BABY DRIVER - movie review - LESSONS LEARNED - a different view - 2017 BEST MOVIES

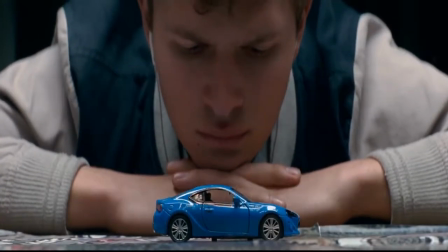Since his career began, Edgar Wright has proven himself to be one of the most creative filmmakers working in the business.
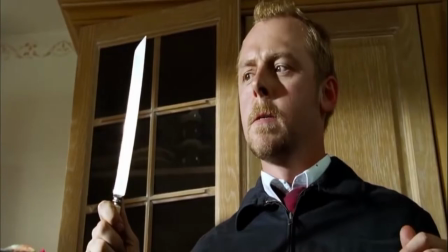Looking back to his earliest work, his style, technique, and presence has always been felt, and that comes from his great use of music, clever editing,
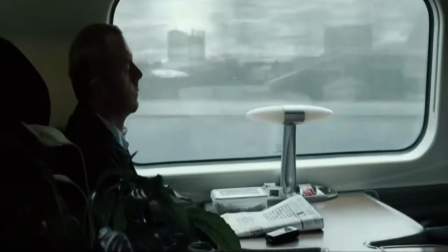homages to early cinema, and most importantly, creative ways to make overused tropes feel fresh.
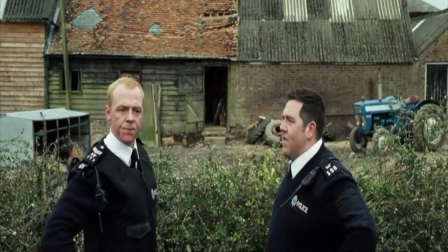But where I feel like he is always improving from film to film is in his storytelling. How he develops characters, introduces information, and creates conflict.
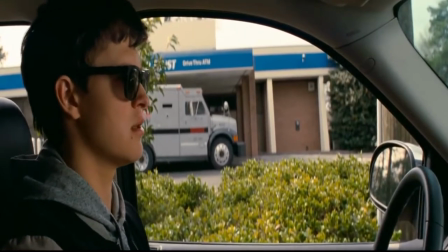For my money, his latest film Baby Driver manages to do this the best.
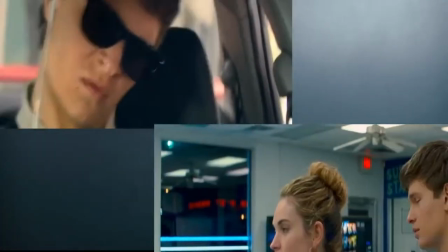The film can be split into two different types of scenes, the chase scenes and the other scenes.
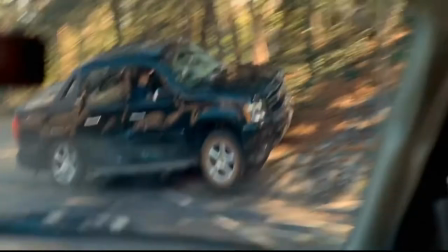And what's so impressive about Baby Driver is how Wright manages to tell the mass majority of the story and introduce a lot of the characters exclusively through the chase scenes.
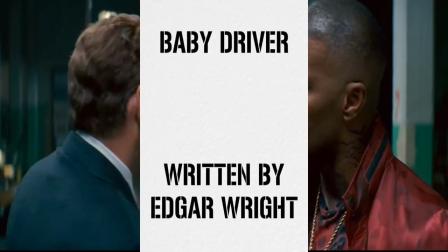In preparation for this video, I ended up reading the screenplay. And the first thing that stuck out to me is how sparse the dialogue is.
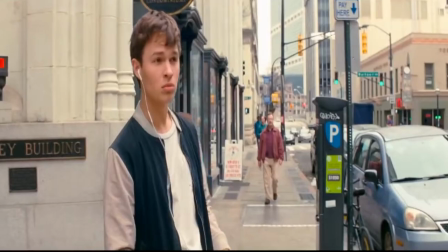It's something that you hardly notice when watching the movie, but there are sections of the script often four or five pages long where the dialogue is non-existent.
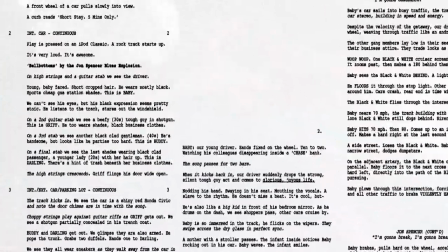Here are the first four pages of the screenplay. It takes us up through the first heist and to the opening credits.
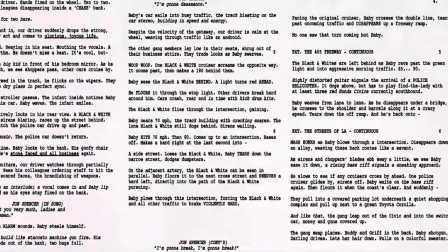The only spoken words don't come from any character, instead from the song. In fact, the only line of dialogue in the first six minutes of the movie is...
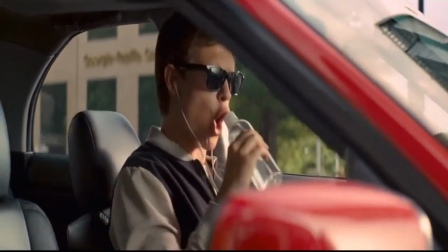Despite that, the movie never feels like it's being held back. Already from the opening, we have a pretty good idea of who our protagonist is.
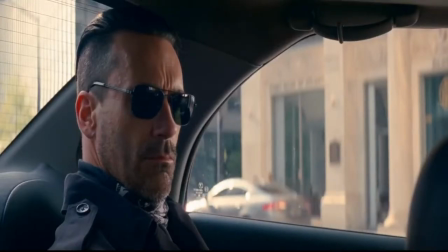First he isn't anything like the people that he drives, there is a huge contrast between our regular looking protagonist and the rough looking criminals he associates with.
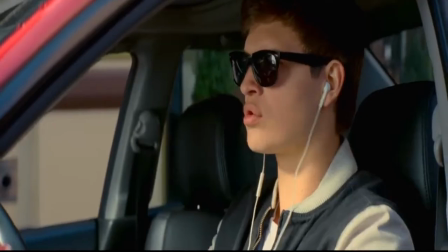He is also opposed to violence, which is why he chooses not to look into the bank.
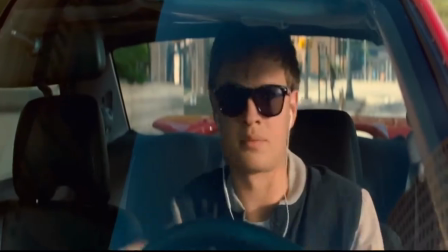We can also tell that he likes to have fun, but at the same time never lets that get into the way of what he is supposed to do.
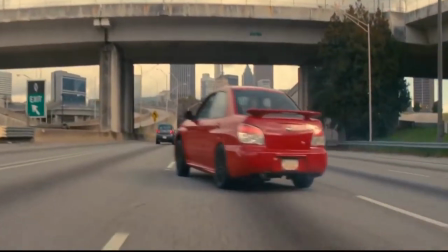And most importantly, we learn that he can drive, and that he can drive well. All of this is conveyed to us visually. Edgar Wright has always believed that film should be a visual medium. It doesn't look exactly like real life. I sort of want to go to the movies and feel that I'm looking at something that is somewhat like a magical
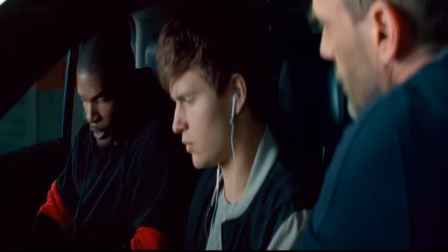experience in terms of it feels not quite like real life. it feels like sort of like the movies."
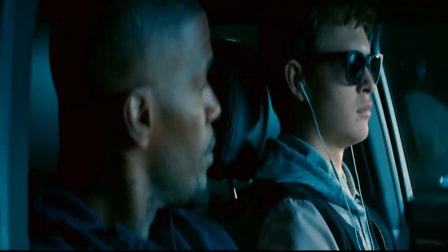And throughout the entire movie, he tells the story using visuals.
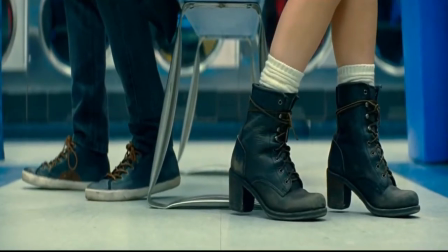Even in the scenes outside of cars, he still uses the visual language of film to help tell the story,
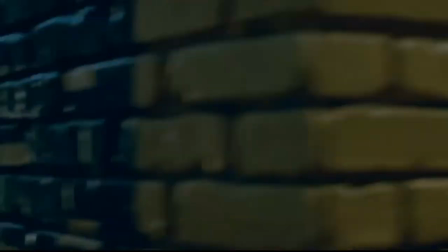be it clever editing to make what could be a standard transition seem smooth and fast, or
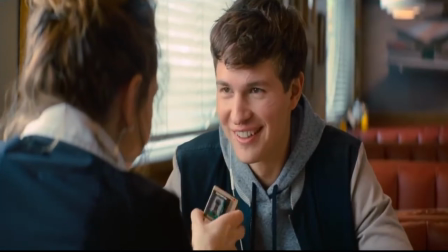even a simple shot-reverse shot to convey meaning. And what's important to note about all these techniques is that they're nothing advanced.
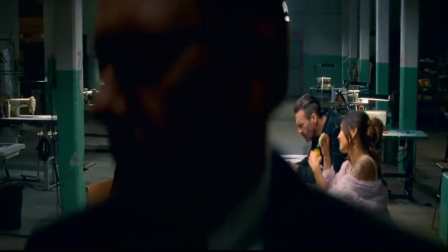He's using the fundamentals of narrative filmmaking in order to tell the story. These are techniques that have literally been used for over a hundred years.
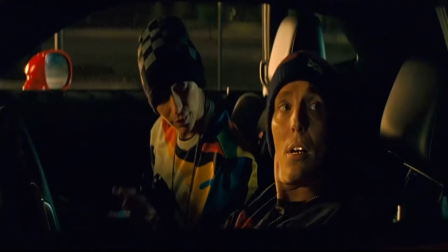Despite that, Wright always finds new ways to use old techniques. And I think that's what we should take away from this, is that there are no rules for filmmaking.
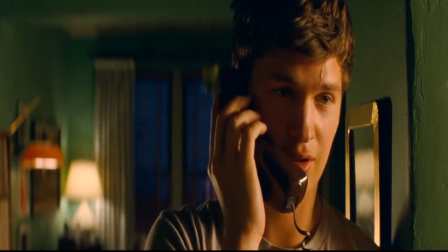There are some things that consistently work, but that doesn't mean they always have to be followed.
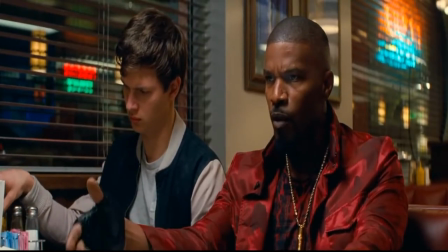And Baby Driver shows us that by tweaking those, you can still come away with a great film.
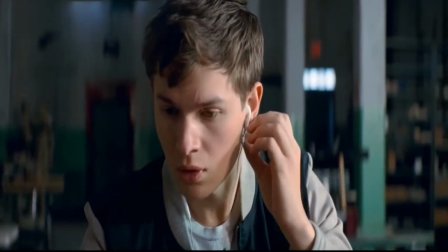During the second heist, we continue to learn about Baby, but also start to get to know some of the other characters.
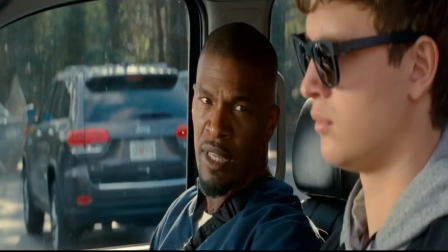The most important thing that it shows us is Baby's moral compass. We already know that he is opposed to violence.
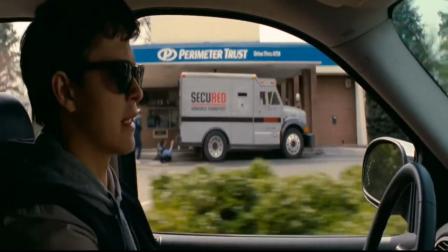This is confirmed when we see him inch his car forward to avoid seeing the robbery itself,
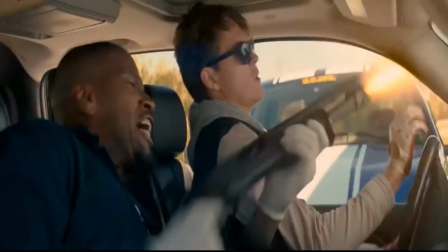and later when he chooses to risk his own life and jeopardize the mission to save the life of the Good Samaritan trying to stop them.
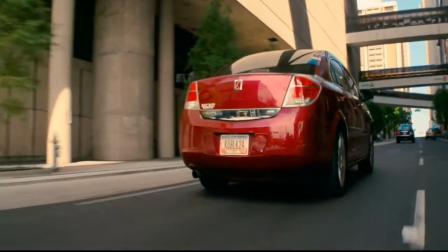This shows us that he isn't completely committed to the cause. He does what is asked of him, but ultimately, he is in charge.
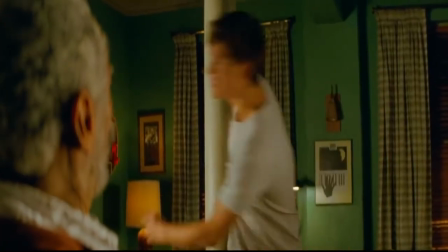After the second heist, but before preparation for the third one, we get another sequence with limited dialogue.
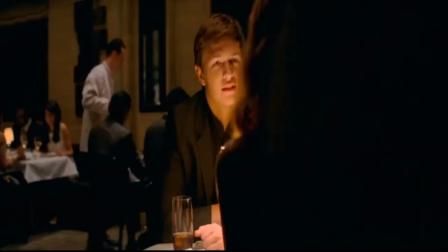We watch him and Deborah falling in love. Wright does a lot to separate slower scenes like this from the chase scenes.
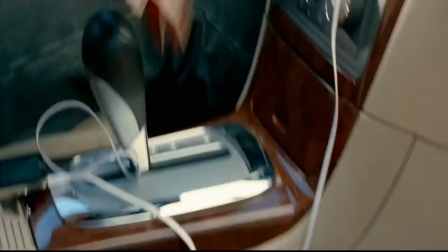The rapid-fire editing synced to loud rock and roll music
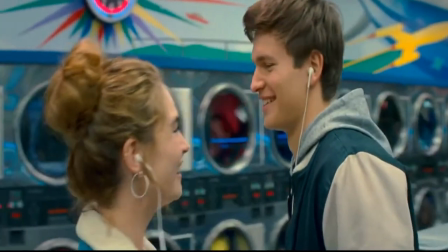is instead replaced with long sweeping camera takes set to much slower classical music.
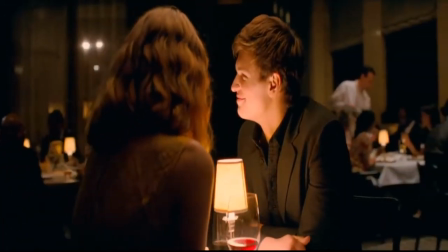This serves to build contrast between the world he wants to be a part of and the one that he is forced to be a part of.
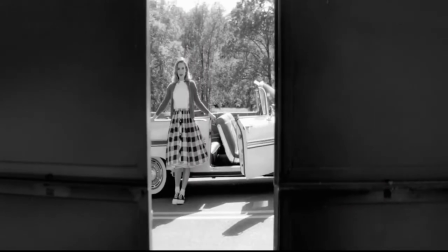In between these heists, he wants to get away, to leave his old life behind and to start a new one.
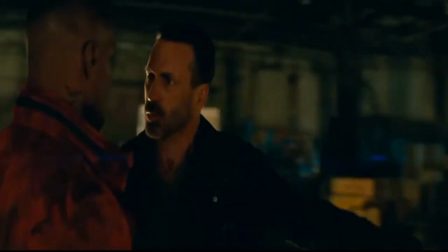The trouble is, that's easier said than done. During preparation for the heist, Wright breaks another rule.
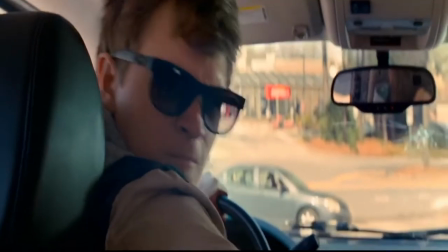Up to this point, we have been following Baby exclusively. Whatever he sees, we see, and whatever he misses, we miss.
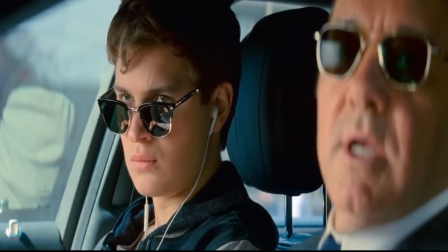And thereby, like the whole movie, you essentially sort of see the movie through his eyes and you hear it through his ears.
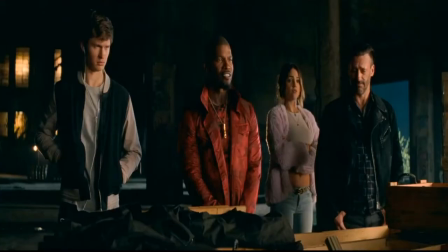While buying guns from the butcher, this changes. The camera is no longer exclusively on Baby.
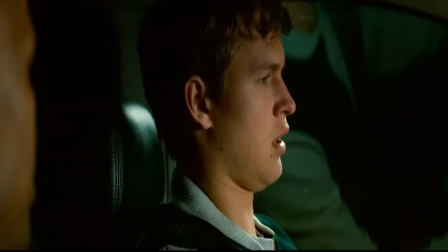We also follow Bats, Buddy and Darling. This shows that his world is starting to fall apart.
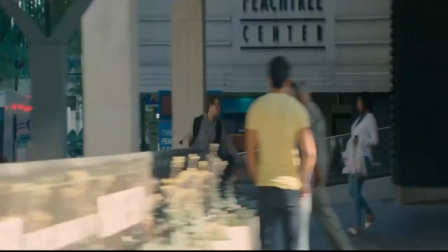The control that he had earlier is starting to slip away, but instead of trying to run, he needs to face his problems.
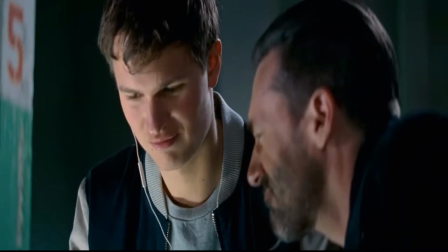Just on a quick side note, if you want to know how great the use of music in this movie is, pay attention to the song that is being played earlier.
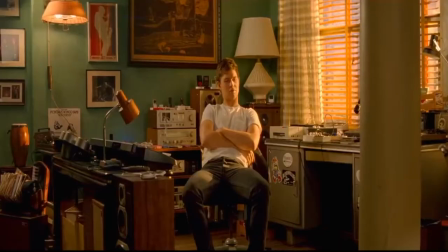Literally telling us that Baby is being trapped. Small details like this are littered throughout the entire movie. and they're the lifeblood of the movie.
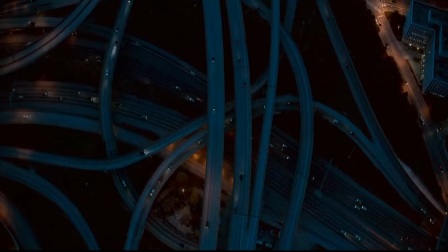They make it feel real, tangible, in a world that is being lived in. We just tried to kind of like, I suppose it was like having our own version of SimCity.
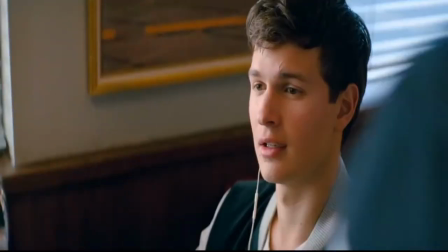We tried to create our own little world. Here's Edgar Wright discussing his writing process.
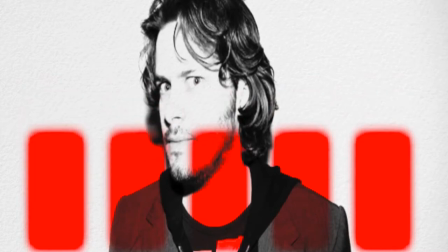Absolutely plot it all out, kind of like, we tried to plot it out on one sheet of paper.
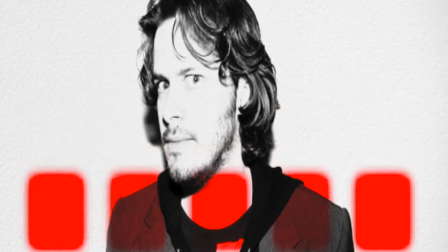So we actually made this kind of like line of like the sort, this is the act structure and these are the 12 pubs.
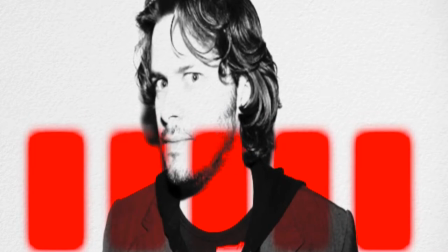So this is going to happen at this point and this is going to happen at this point. So we're very sort of methodical and mathematical about it.
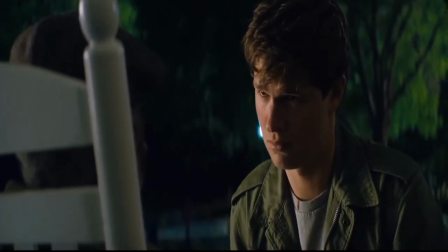Everything is carefully planned out and structured and it works. By the end of the movie, Baby ties up all of his loose ends, redeems himself and gets the life that he deserves.
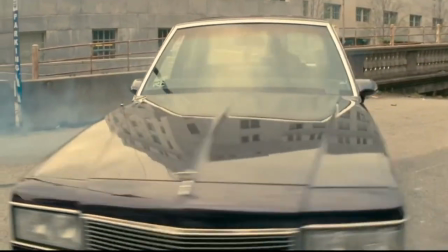The final chase sequence helps him cement this, in that he never breaks his morals.
I'm sorry, man.
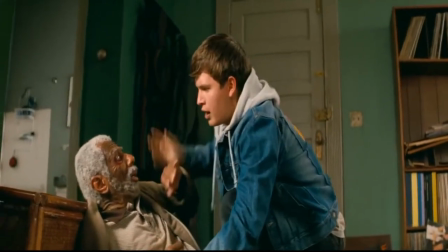He is just trying to do what he needs to do in order to survive.
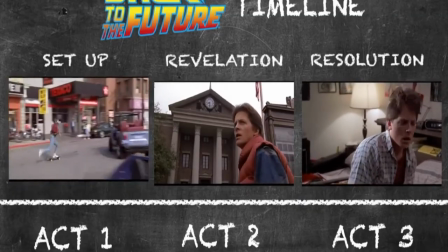In my discussion of Back to the Future, I mentioned how almost everything we see in that movie has already been set up.
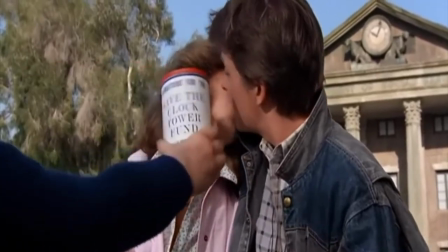But this setup also served the purpose of moving along the current storyline. Something similar happens in Baby Driver.
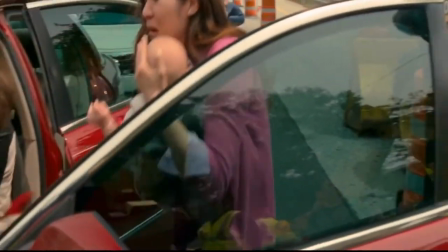All these small acts of kindness that we see Baby do throughout the movie served
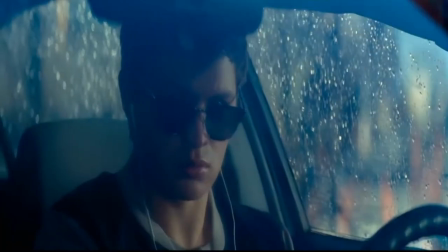to develop his character,
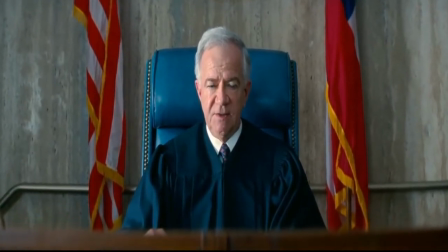but also eventually shorten his sentence. He didn't get a shorter sentence because there was a detail that was written into the story.
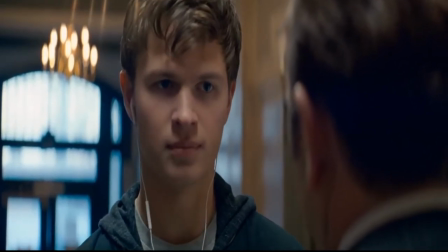He got a shorter sentence because he is a legitimately good person. And he is a character who has stayed loyal to who he is from the beginning of the movie until the end.
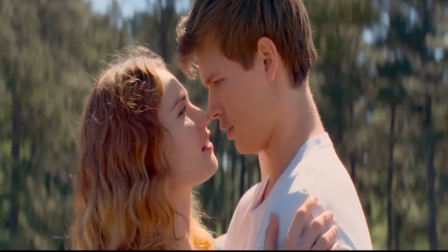That is good storytelling.
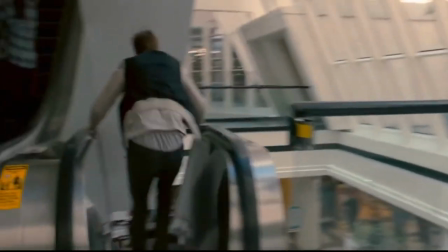Even though the movie deviates from a lot of what people expect in storytelling, it doesn't mean that what we are seeing is random or simply being thrown together.
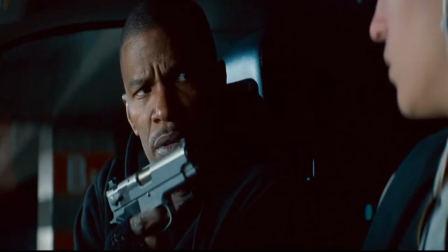I write the script and usually it stays pretty sort of tight to the script
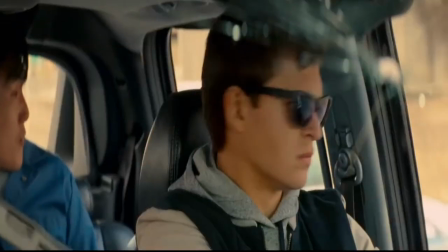So I don't do a lot of improv at all We are being taken for a ride by an expert filmmaker who is cool calm and collected behind the wheel
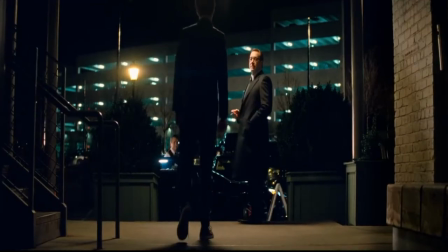Hey everyone, I hope you enjoyed I've had so much fun with baby driver I've seen it three times now and have loved each and every viewing
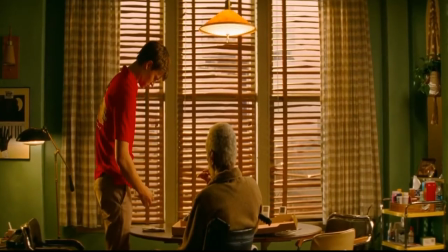there are so many details And I'm sure I miss so be sure to drop a comment and tell me what some of your favorites are I know
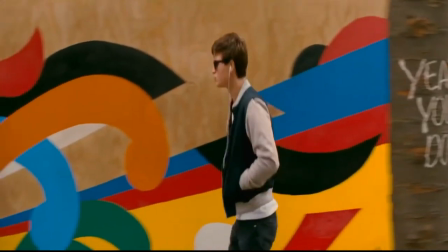the graffiti contains a lot of small stuff like that.